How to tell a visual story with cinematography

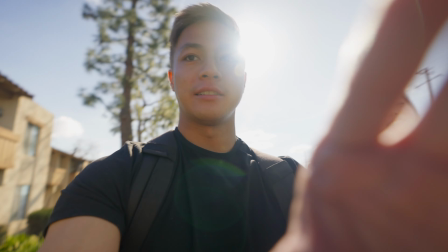If we want to go for something that's bright and airy, I would ideally want to shoot something during the daytime and for a more nostalgic and romantic look,
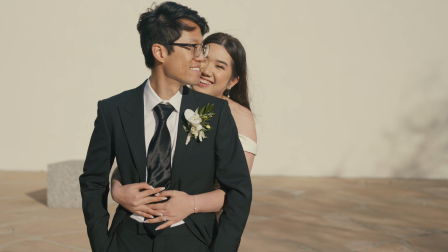we can opt to shoot at sunset where the lighting is going to be much softer and create to glow within the scene.
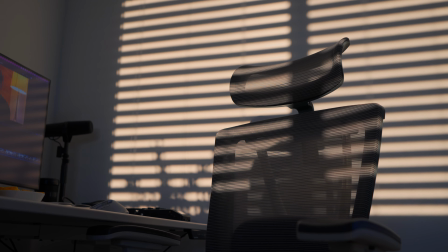As different lighting changes the mood or atmosphere within the story, so does the overall color within the final shot.
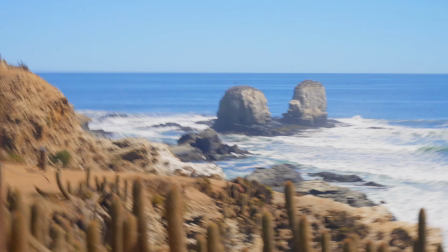Color can be used to create an emotional response or convey a theme, further adding to the visual story that you're trying to tell.
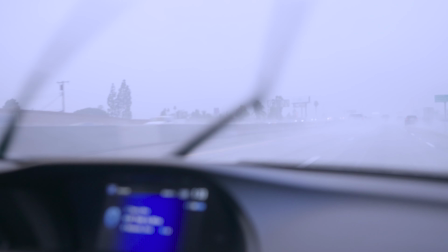Color can be used to create a sense of comfort and intimacy, while cooler colors can create a sense of distance or detachment. Color can be adjusted in production by adjusting the scene itself, changing location and finding a certain type of aesthetic, or even shooting in certain types of weather.
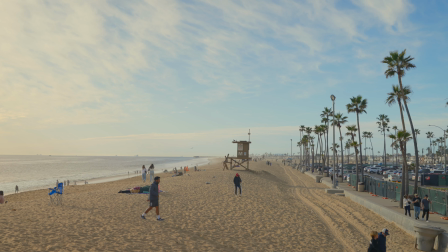For example, this shot was during sunset at the beach, and in contrast to this,
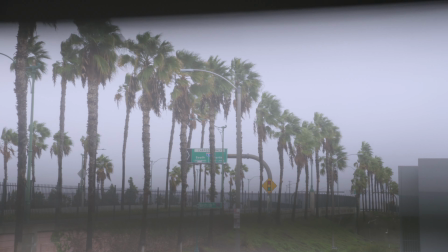here's a shot of me looking out my window in the rain, where there's a significant lack of light and color. In the post-production process, you can color grade your footage to further convey certain types of emotions or themes. If you want your film to have a more nostalgic and old school feel, you can color grade your footage to resemble a 35 millimeter film. Now these are just some of the elements that you can use to help drive a visual story through cinematography. By combining these techniques cinematographers can engage the audience and further drive the emotion and the overall story that the viewer is looking to experience. So hopefully this was helpful in helping you understand how you can improve your own visual storytelling. If you guys have any questions leave a comment down below about any of the elements that we covered in this video. Other than that, hope you guys enjoyed this video and it was helpful for you and I'll see you guys in the next one.